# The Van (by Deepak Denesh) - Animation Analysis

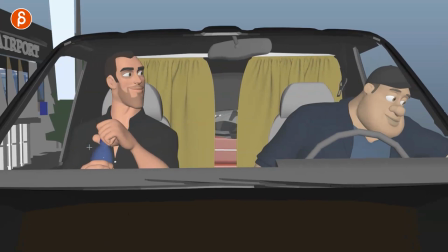it's not just them sitting being all still and doing nothing i like again like i said the business that he has he has the business here as
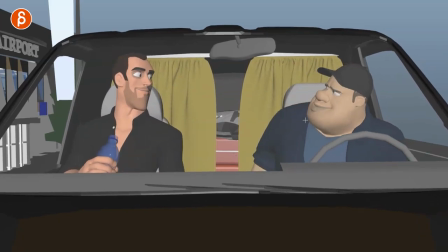he says something he leans in wants to be engaged towards the character he kind of like yeah yeah of course no problem so he has that
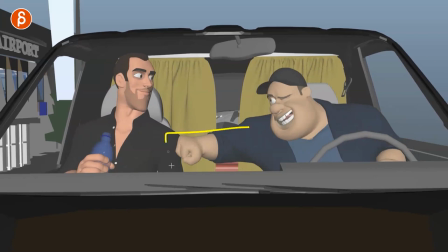type of lean back and then going forward and like that little camaraderie here you can see their friends all of that tells us more
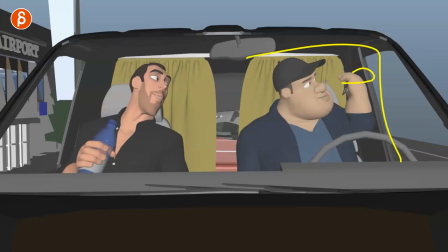about those two characters and the cool thing too is that after seeing all of this seeing a bit more detail you can still cut and punch in to a
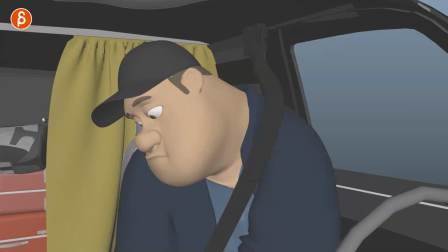bit more focused lip sync for both characters now you can cut between the two to really focus on details whatever props you have
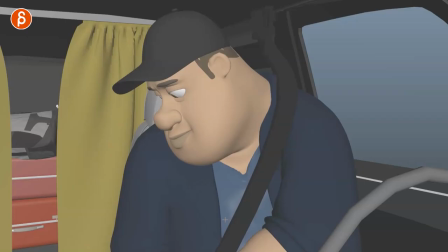whatever you do something else right whatever shot you would have with props or no props but it's a good change into where it's a bit more nuanced also the lip
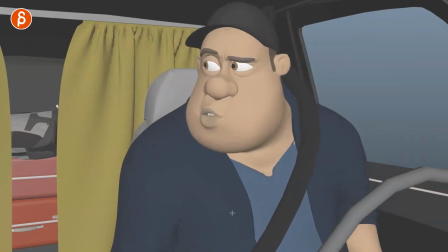sync the content of what he's saying adds for a bit more nuance in the emotions again this didn't work out this didn't work out and
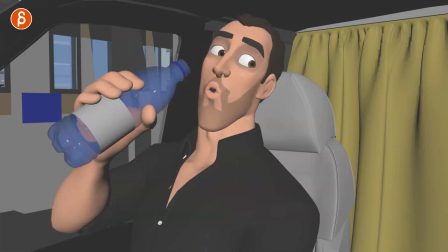also reaction shot to that he doesn't have to say anything but he can still react to what he's listening to which is always really good and you can
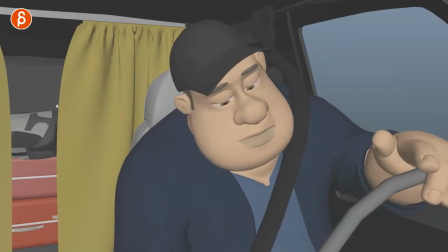continue that for comedy so as he continues as this escalates into his situation it's getting worse and worse and worse you can just have that as a storytelling
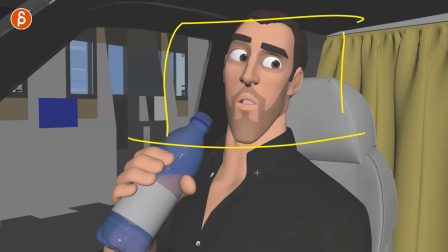comedy pose like this alone on the reel wouldn't be that impressive but this works in the sequence because it's a reaction to what he's saying
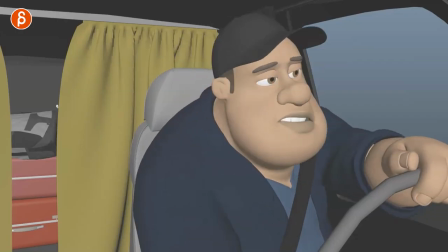here and it kind of reflects what the audience is going through as well as i'm listening to is going really wow that's really bad and that's exactly this reaction
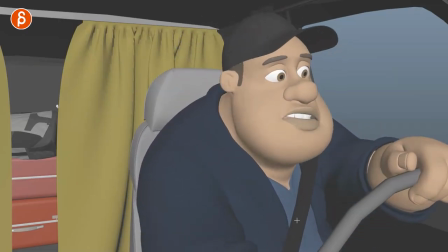now let's go back as he gets ready grabs the steering wheel turns on the van you can see even a little detail here stuff
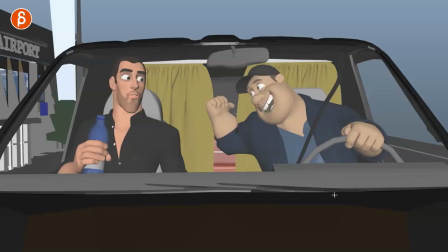starts to move everything here continues on then he's got that bigger wheel of hey i bet i got the van and then we cut
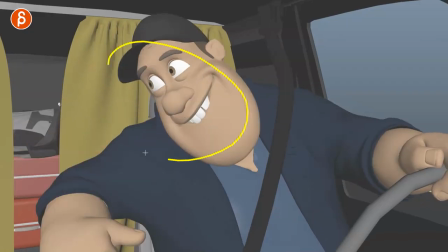back into a wider shot so we're done with the more close-up lip sync nice nice frame here we're done with the close-up and now we can finish
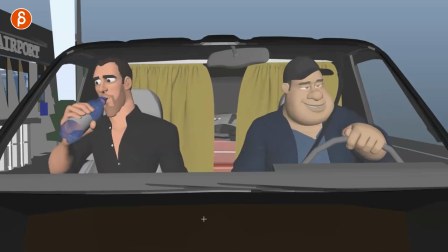it off with a okay both characters in frame the punchline is done they're getting ready to exit and go and even this here an exaggerated lean of
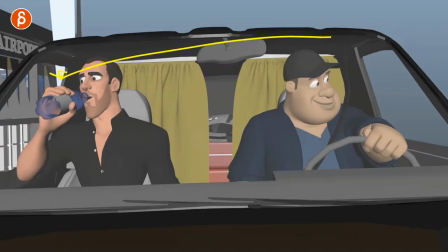that man going this way and then fade out to the end of the shot so short and sweet but so much that i like and it's
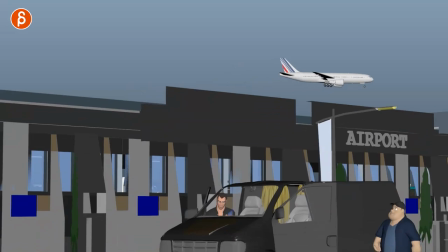it's i mean like i said it's very self-indulgent it's very tailored towards me but i love an entrance
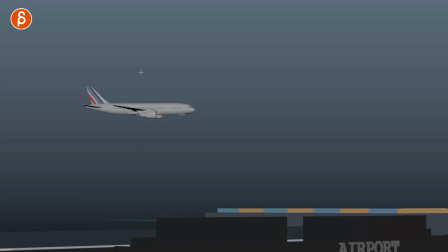like this giving you an establishing shot this gives you the opportunity to include a text,
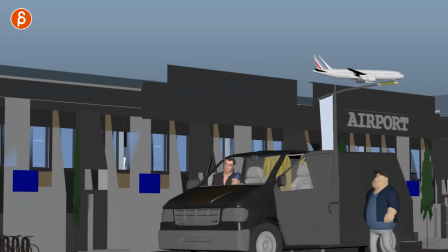whatever you want, a title, this could be for your demo reel, whatever you want. You start off right off the bat with body mechanics.
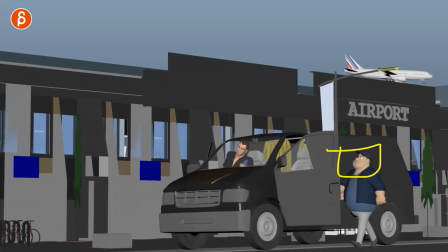You don't start on a close-up where we don't quite know, can you do body mechanics? Can you do weight shifts?
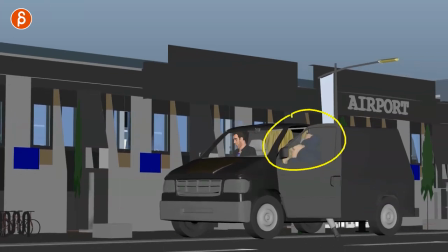Can you just wait in general? So that is taken care of. You got good interaction with a set or a prop, whatever you want to call that.
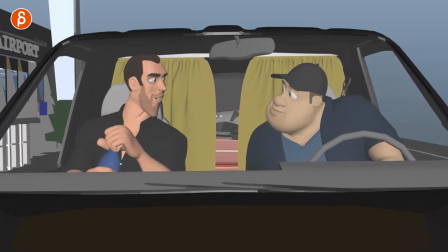Then it continues into more of a close-up shot where you can see a bit more interaction, a bit more detailed animation.
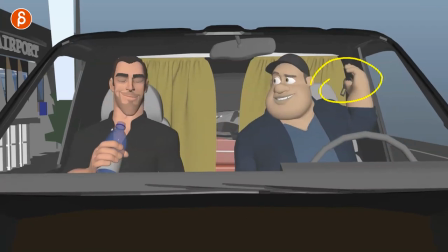And you want to see more, then you have a bit more secondary interaction and action of the character with the prop and the set then you can go into
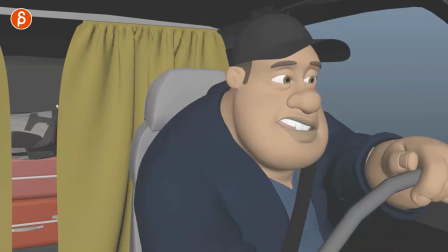close-ups for more acting and close-up facial animation and reactions and then we finish off with this we can see both of them
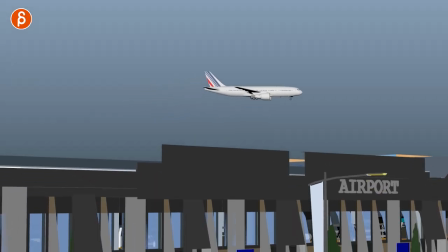it's a nice comfortable exit of both of them that is my recap and that is just a shot I really really like his overall well
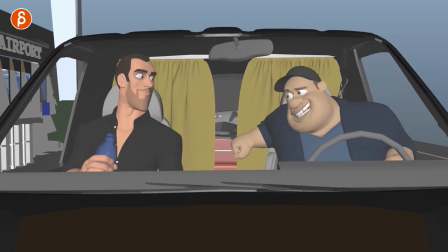constructed really well animated and if something that you are looking for in terms of reference of what could I do what could I do in terms of a
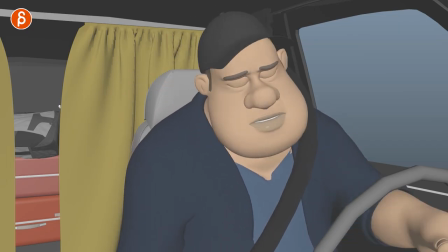cool lip sync shot that would be my recommendation i'll put a link to his twitter in the description feel free to check out his
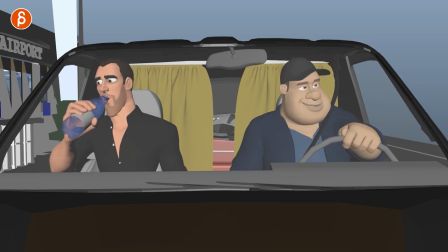account look at what he has done on vimeo lots of great work and as always you know i have workshops so also that is in the description if you
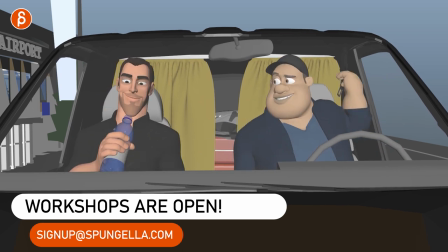want me to help you with your shots to have a shot like this that's as awesome as this one you can sign up at any time
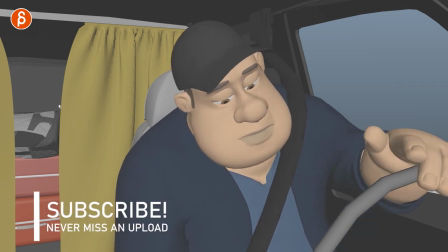and if you don't want to miss these types of animation analysis clips feel free to subscribe as i said before so you don't miss any of my
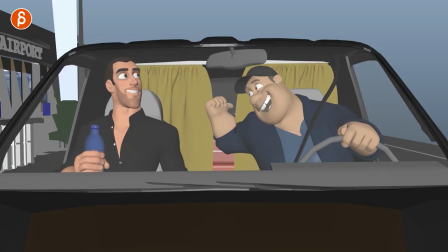uploads thank you for watching until the very end and i will see you in my next clip.